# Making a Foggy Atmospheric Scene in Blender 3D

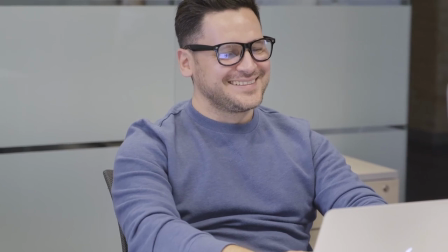And this is advice coming from a guy who has no industry experience by the way. No credible portfolio.
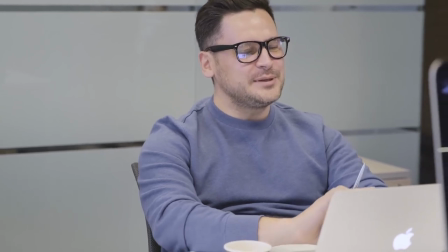No achievements in the field of CGI. Just advice from a raw hobbyist 3D YouTuber guy. So you know you're getting the best advice out there. So take a note of it. Get it tattooed on your forehead or something.
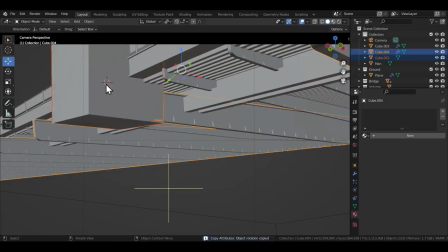This is life changing advice. So I continued with this sloppy workflow and made other parts of the bridge as well.
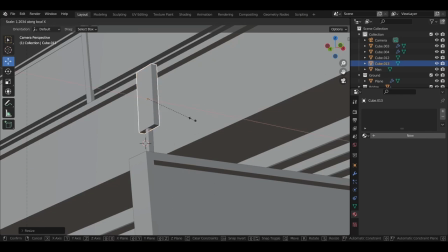The only thing you can do to cover up horrible modeling work is to model as many details as you can so no one actually notices the individual bad things in the scene.
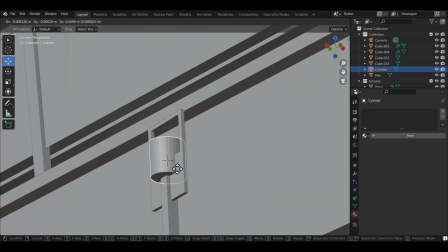So I put some effort there and I wish there was some rocket science going on here so I could show off that I did something complex but it was just cubes and cylinders and more cubes and more cylinders.
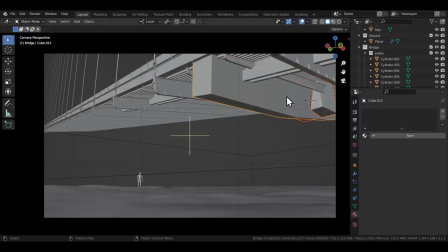Just super simple modeling process. This also includes the beam under the bridge which is also just a cube with bevel modifier.
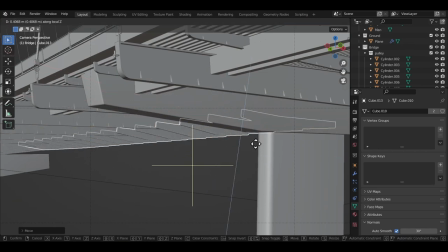Now sometimes when I see a very uniform part in the render I try to break apart that silhouette so it doesn't look so uniform so that's what I'm doing here.
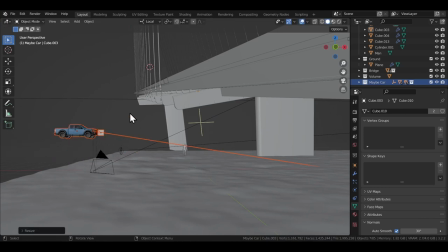Next I thought it was time to add the car so I downloaded this amazing model of a Ford 150 I found on Sketchfab.
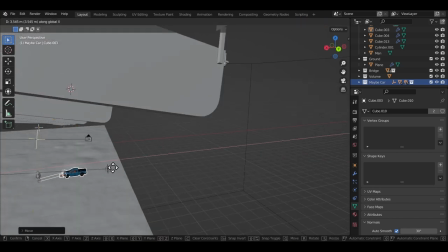I really feel bad when I use such good models that I did not make myself and I just download it with a few clicks.
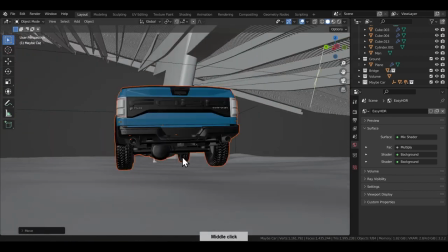It feels like cheating but I'm also good at manipulating myself into thinking that it's fine. It's not a big deal it's not cheating it is what it is.
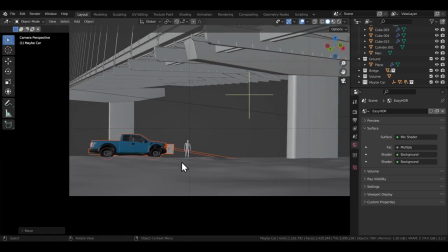That's what I tell myself when I simply move on. Now at this point I thought it was time to get a test render out.
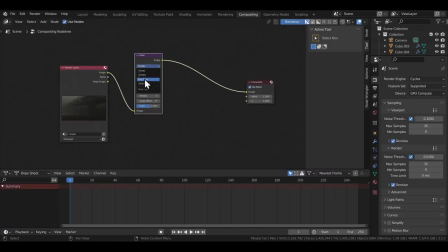So I put some regular nodes in the compositor and render the scene out just to see how everything was looking at this point.
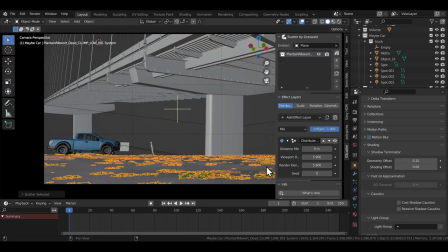And it was looking okay. Bad at some places, okay in the others. Next I thought it was time to add some foliage on the ground because the ground was looking bland as hell.
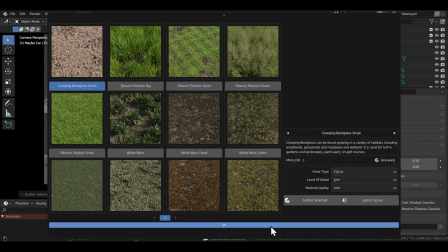I used the free version of G-Scatter to do that. So I spread a bunch of them around on the ground one by one.
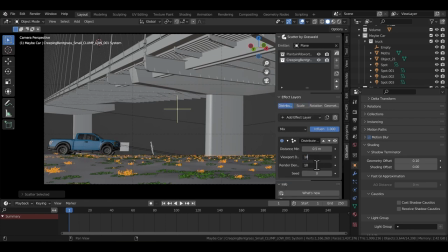G-Scatter also has some really cool scattering options. Obviously, because it's called G-Scatter. I don't know why I felt the need to explicitly mention that, but it does.
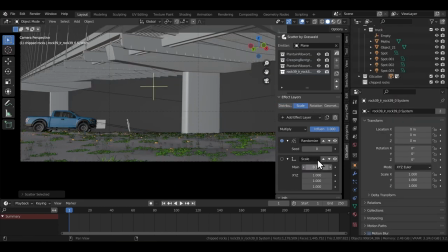And that's what I used to spread some rock assets I found on Sketchfab, just to add a little more variety to the ground.
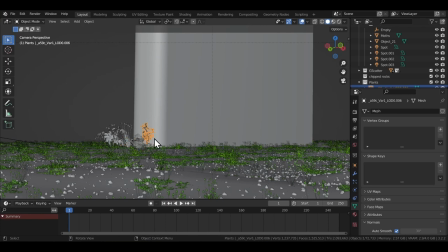Then I added some individual plant assets that I downloaded from Quixel Bridge. These are spread manually, so that I could have a little more control over where I placed them.
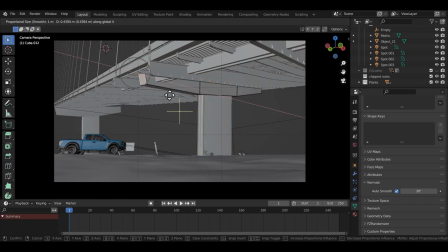Now at this stage I was already rendering this scene multiple times, adjusting little things that looked off.
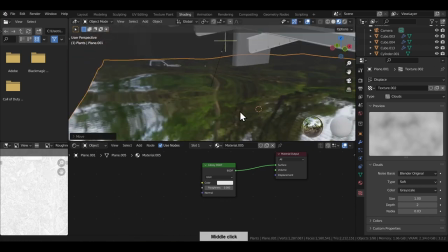I even thought of adding a layer of water underneath the ground plane, because that always makes the scene better somehow.
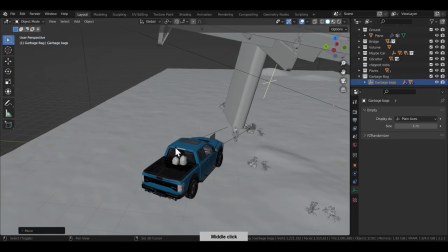So I spent some time implementing that and I also thought of adding some garbage bags behind the truck to give the scene a little Secondary detail
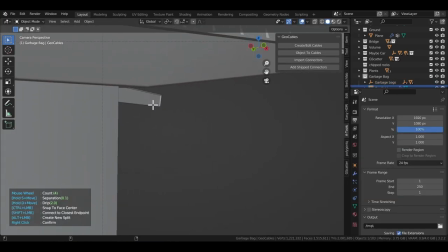to the serial killer story that I was going for Next I thought of adding cables to the scene using a geometry node based add-on called Geo
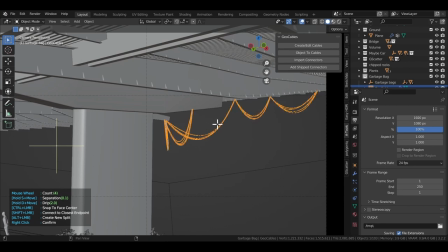cable And it has become so easy to add such details in Blender nowadays cables IVs or pipes Whatever you want with the help of geometry nodes,
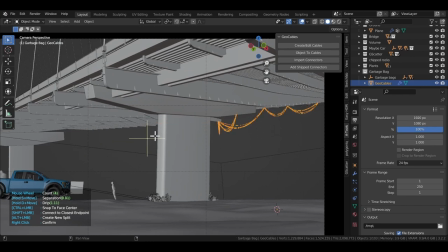which is great But also because it is so easy We tend to overuse them sometimes put them in scenes where they don't belong like I did here
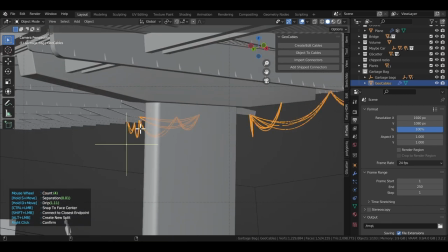like why would there be cables hanging off from a bridge like this it doesn't really make sense so even though i'm adding them right now i
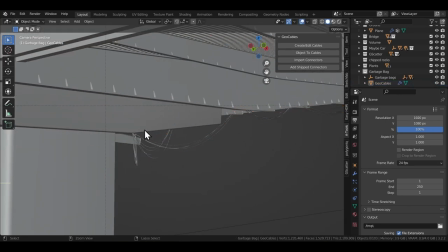decided to remove them from the final render because it did not look good and was drawing too much attention to itself then came the texturing phase which
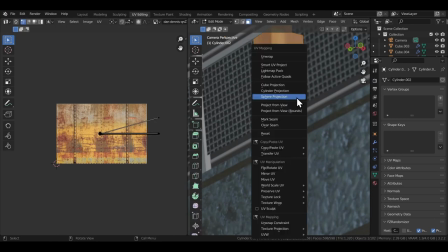was nothing but pasting image textures are found on pexel.com or unsplash.com to the different parts of the bridge this again was just a real sloppy work
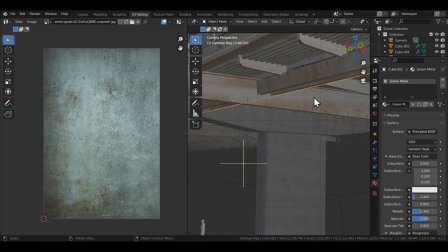just smart uv projecting and cube projecting the objects making it look good enough with the least amount of effort i really I'm a great influence
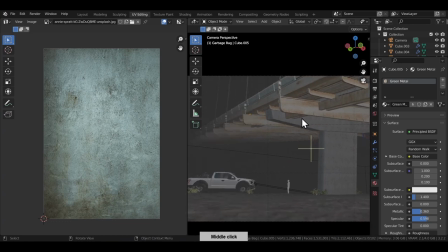to young and new blender users I feel like. I'm teaching them such important skills at this fundamental point in their journey.
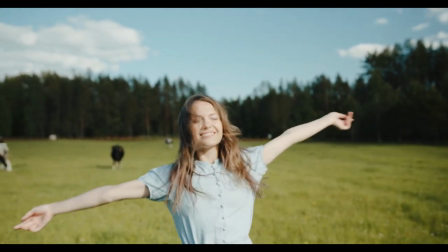I feel so great about myself. I feel like I've contributed something good to the community. I feel great.
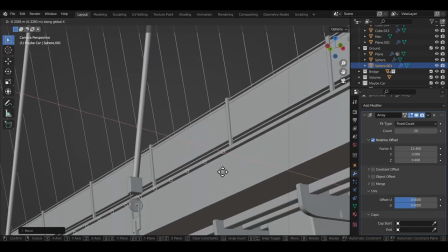Then I also added some spheres that look like bolts that you usually see on such metal bridges.
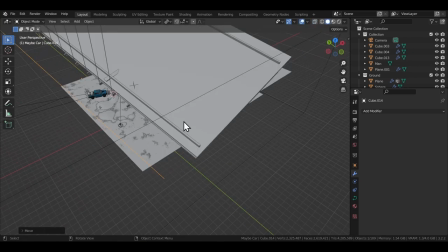Again, since my whole scene was a mess, I had some trouble lining it up properly.
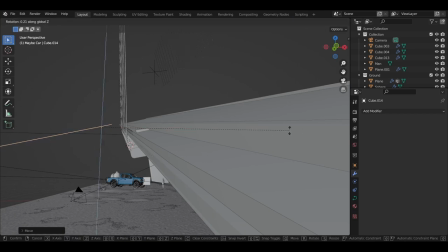I even tried using geometry nodes at some point to do that I don't know who I was kidding as if I could figure that out on my
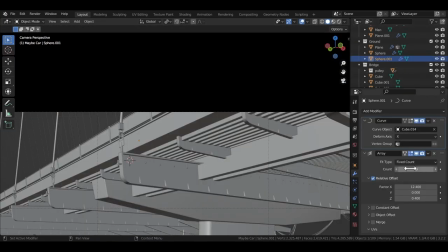own so in the end it was just me manually placing them at the right place so that was fun then it was time to put in
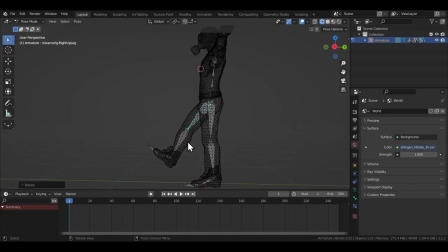the main character into the scene so I went with this model I found on sketchfab again just feeling like a cheat using such a perfect model but obviously I wasn't going to make a human out of myself let's not kid ourselves then I spent an unreal amount of time just trying to pose
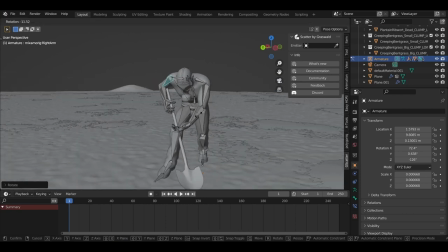it it's embarrassing how much time it took me to get it to a good enough pose a pose that only looked good from the camera angle by the way.